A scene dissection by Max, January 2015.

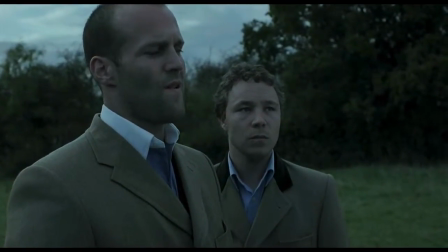Now, the last thing I really want to do is bet a pikey. However, I don't really have much of a choice.
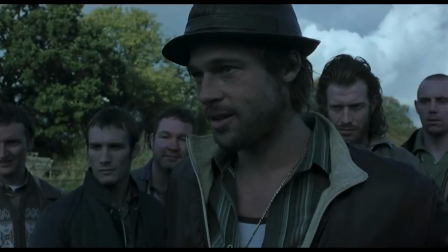Somehow, I've got to get him to fight. If I lose, well, I don't even want to think about losing.
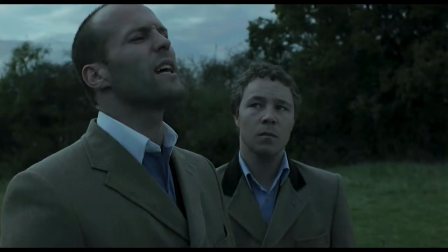Okay. I reckon a hair gets fucked. What? Proper fucked?
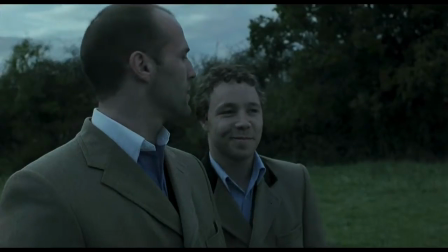You got that, London. Hey, we're on!
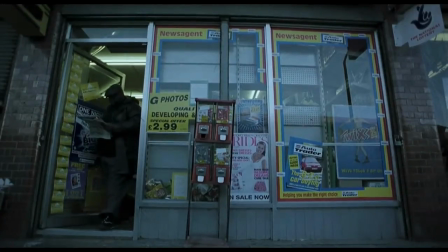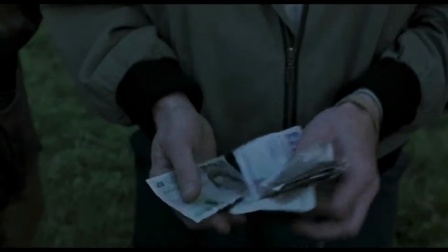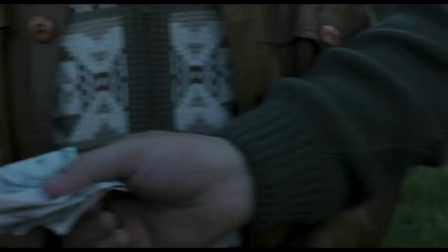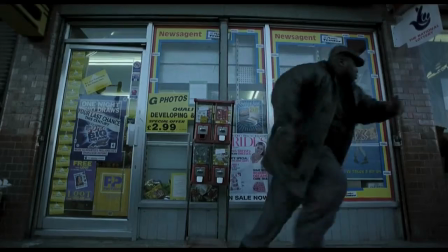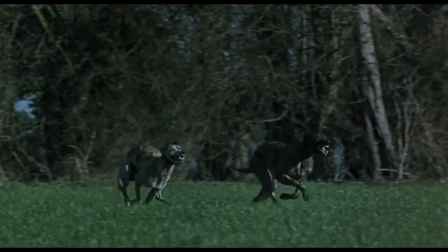Hell
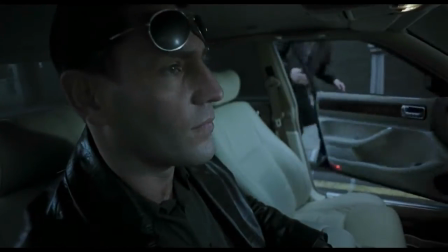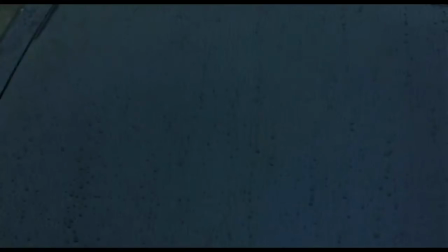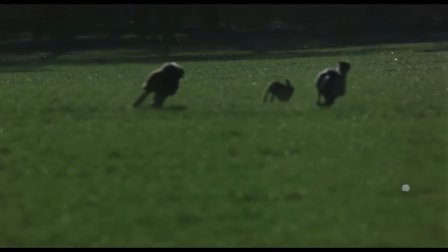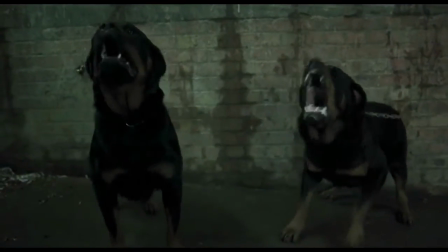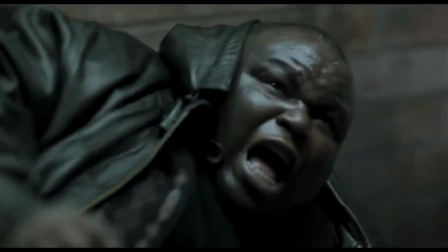yeah! Yeah, that's off me! I'll tell you you robbed your bookies!
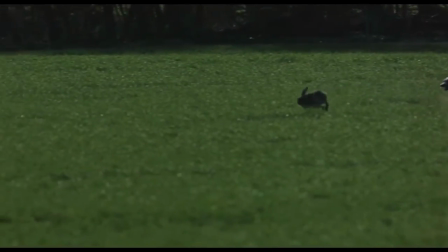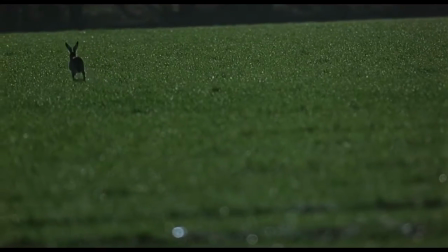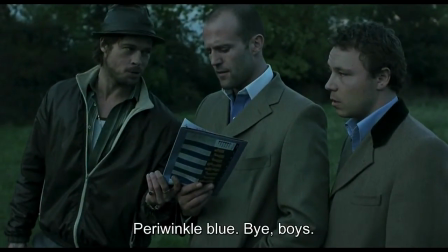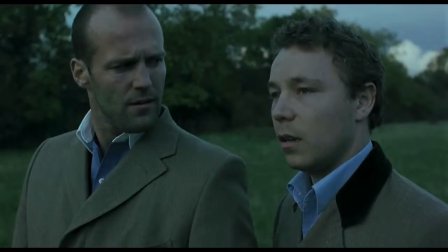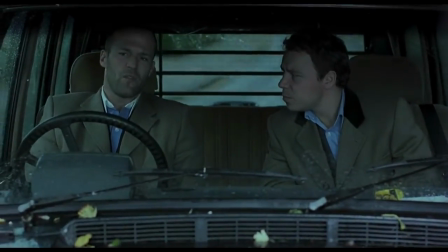Cutting between the locations works on par with the dialogue, as normally people would not wait to finish a sentence up until they move to a different scene,
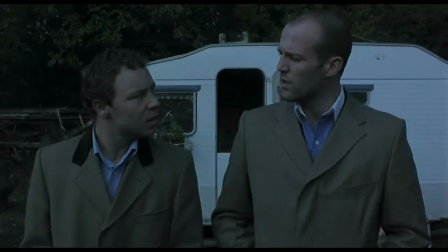but in this way the editing condenses time and transitions us, the audience, from one location to another.
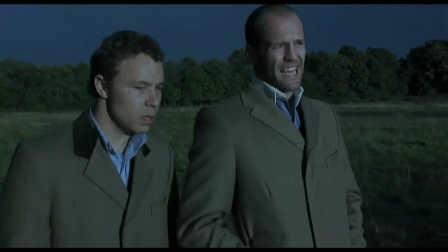This also helps us connect with the characters closer as it makes us feel that we are on the entire journey with them This
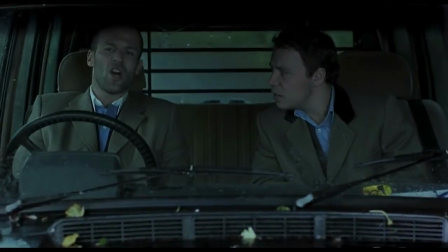is very this is a typical guy Ritchie style and is also evident in his other in his first famous film lock stock and two smoking barrels
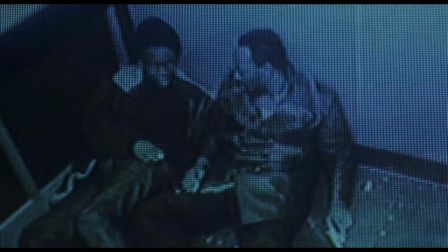Then there is a simple cut to Vinnie and soul sitting on the ground instead of bricked up and his comrades This transition shows
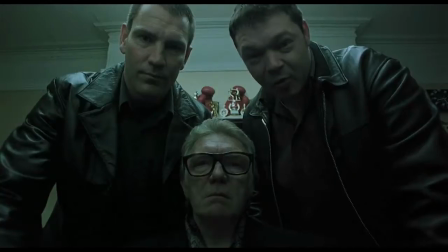that Turkish and Tommy on the same level as Vinnie and soul at least in the eyes of bricked up Even though this is not a direct shot of them and
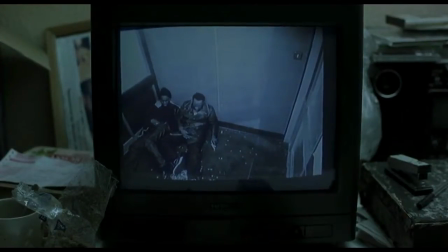it's just a recording of a monitor, the camera is looking down at them, putting them in a lesser position of power, which, with the contrast of what Bricktop is saying,
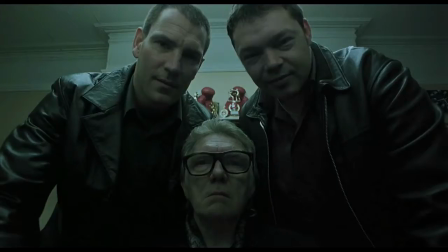creates a comical situation. Now this low angle shot of Bricktop and his gang members show their position of power. Also this is in a way a point of view shot from the perspective of the characters in the monitor.
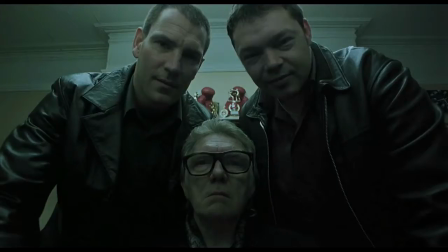This shot is very similar and is always used when other characters are meant to be killed or Bricktop is very angry at them to show his relationship between the characters and Bricktop.
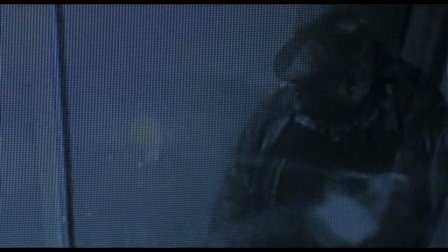Once Tyrone walks in, not only is he the dominant because he takes up the majority of the frame, but the focus on him is also reinforced due to the sound and the gang's harmonic words.
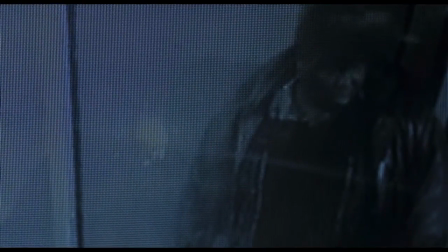Tyrone, you silly fat bastard.
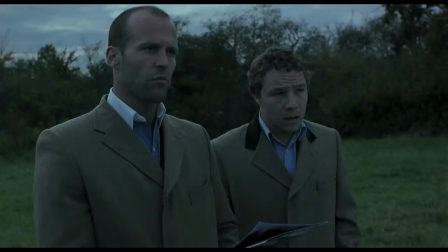Once again regarding the power relationship between the characters, we may see that the frame around Turkish and Tommy in this shot is quite loose.
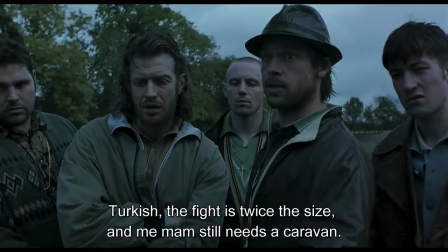However, if we are to look at the shot of the Gypsies, we may see that it's generally tight, which shows their dominance. Also around the Gypsies, it is a slightly low angle shot due to the hill elevation on their side.
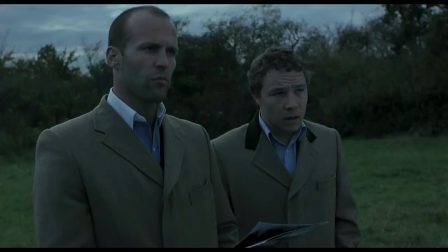Also, all of them are tall, whereas Tommy, who's standing next to Turkish, is small, which once again adds to the comic element of the debate.
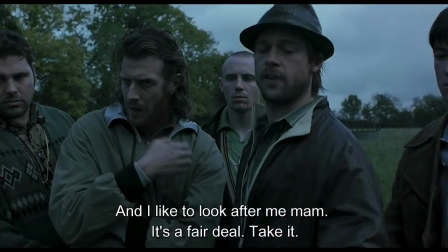The voices of the Gypsies are not clear from the start, which makes it easier for the audience to affiliate themselves with the situation that Tommy and Turkish are in. It is also worth noting that the subtitles aren't in the actual theatrical version, they are only in this version that I got of Snatch, so in the actual theatres people would not comprehend what the gypsies are trying to put across.
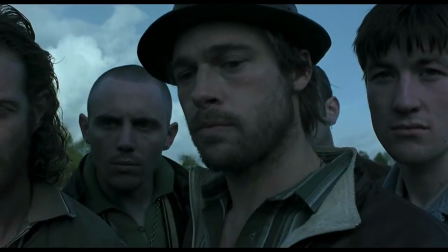Once Turkish calls Mickey's mother a tart, the camera immediately dollies into Mickey and Mickey the pikey, which makes the shot tighter and reinforces the low angle shot establishing his position of power.
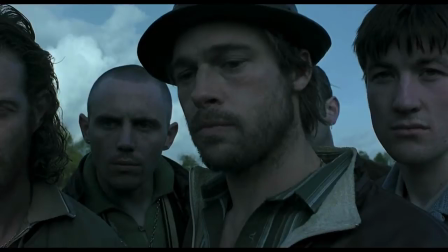To that, the swoosh sound effect intensifies the moment and shows that Mickey is almost preparing into fight mode as all the sounds around slowly fade. Also, the slight of the dog growl in the background further shows the very hostile atmosphere.
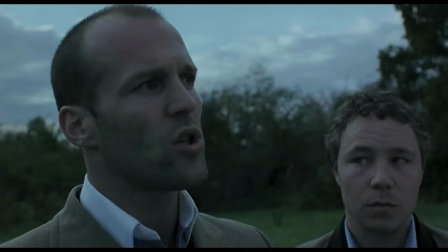Once the frame comes back to Turkish and Tommy, we may also see that Turkish and Tommy are not directly facing them. You may see that Turkish is facing right above and Tommy is looking directly at Turkish in anticipation of what is about to happen.
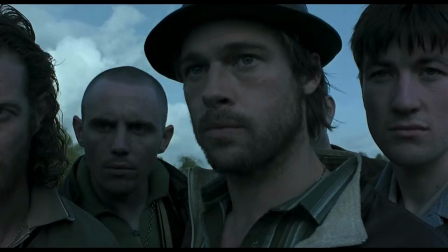This contrasts the group of focused pikeys preparing to fight.
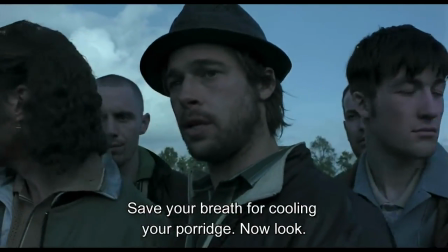Once the tension fades away the dolly shot begins to dolly out and the original sounds begin to resume.
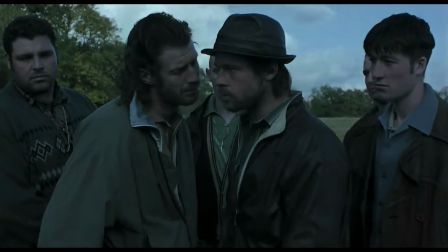Also it is clear that the gang behind Mickey reinforces everything he says during their dialogue.
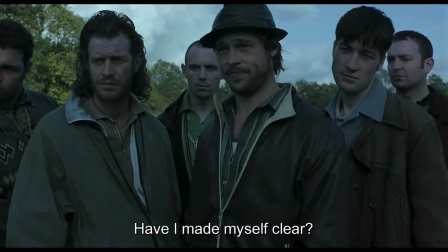This in many ways enhances the comical aspect that Richie is trying to achieve using the various sound effects and using
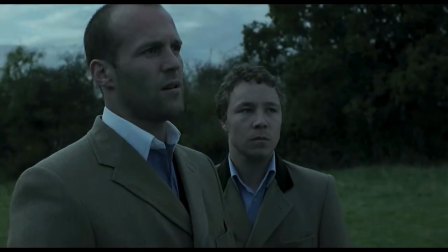the sound of dialogue Turkish's voice-over is typically used when Guy Ritchie has to explain the situation in further detail.
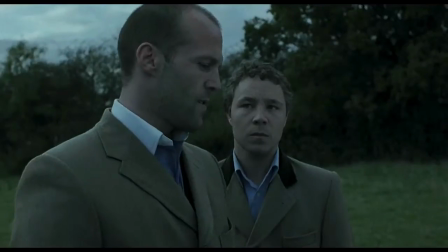Guy Ritchie uses his technique in all his other movies and as a typical movie feature used in Scorsese's films.
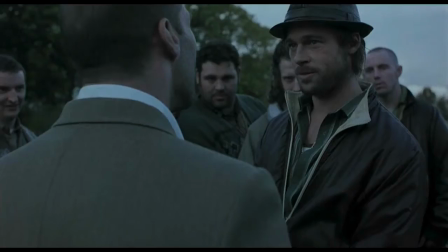Once Turkish bets Mickey about who will win whether the dogs or the hare, he bets that the hare will lose which in a way causes a
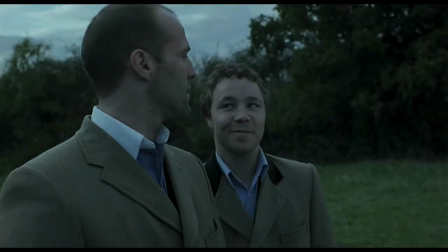metaphorical perception of the story because in in this representation he and turkish he and tommy are in the perception of bricktop the hare and bricktop is the dog who turkish feels will always win against the hare as he places the bet energetic music starts and the background noise starts to
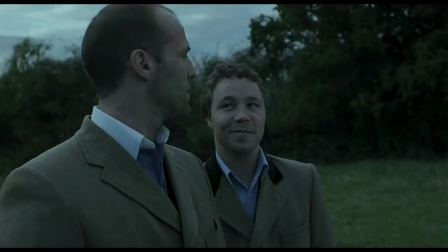fade out this technique in many ways enhances the anticipation of what is about to happen as this bet is crucial to the situation.
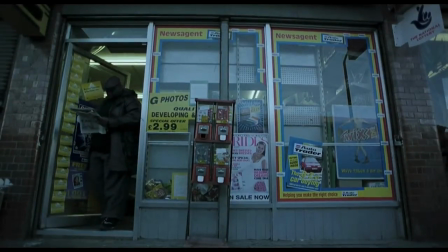However, instead of continuing the action, Guy Ritchie has decided to cut shots to cut to Tyrone, who represents the hare being chased by the wolves. The next camera shot from inside the car cuts to two tough-looking gangsters that look directly ahead of them, ignoring every possible sign of distraction.
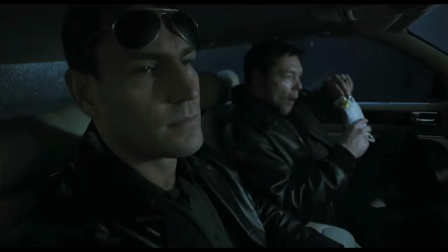This gives us, the audience, a feeling that they are following their predatory instincts as they are looking directly ahead, and it makes it easier for us to affiliate them with the attack dog.
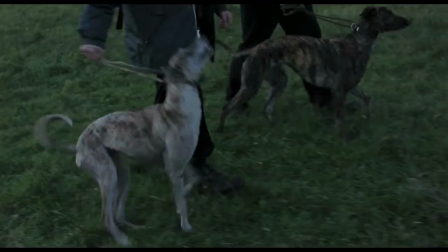This possible affiliation is confirmed with the next cut to the dogs and the next cut showing the money Making us assume that more people are betting that the
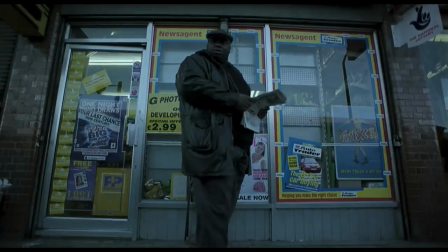dogs will in fact beat the hair represented by Tyrone The next transitionary cut between the dogs and Tyrone intertwine the scenes showing that Tyrone is
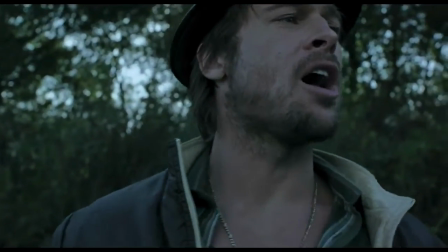fleeing from the dogs Which are represented by the gangsters?
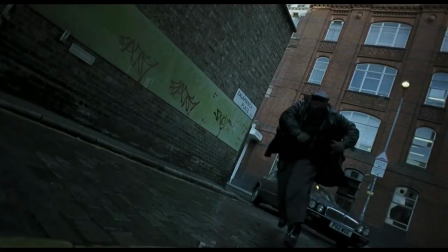The walls in this shot around Tyrone alongside the fact that the shot is tilted makes the alley much more narrow and creates an effect that is much more difficult that it is much more difficult to escape.
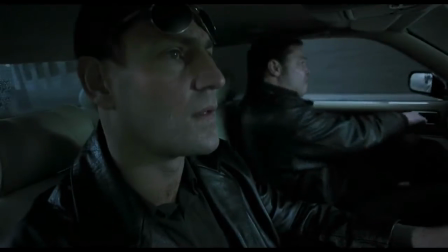This shot is the cut into the shot portraying the same situation between the hare and the dogs.
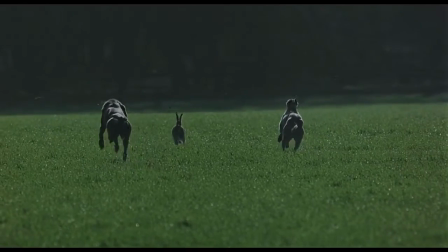The hare is trapped in between the dogs as Tyrone is trapped between the car and the wall.
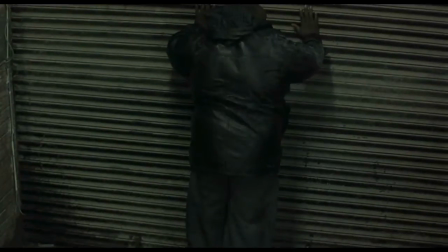Once Tyrone gets pressed up against the garage door there's a direct reference to when he was in the video camera which shows that the fate was in their hands or as it was in a previous example on their fingertips.
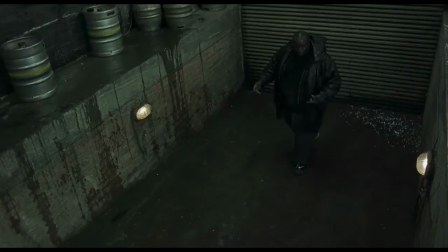The proximity of the angle is similar to that of the security camera in the previous example.
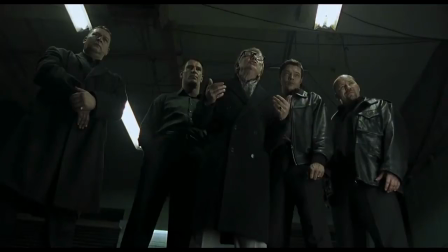The cut to the low angle, relatively tight shot of Bricktop and his gang shows their position of power is immediate and ultimate against him. His head barely reaches their feet.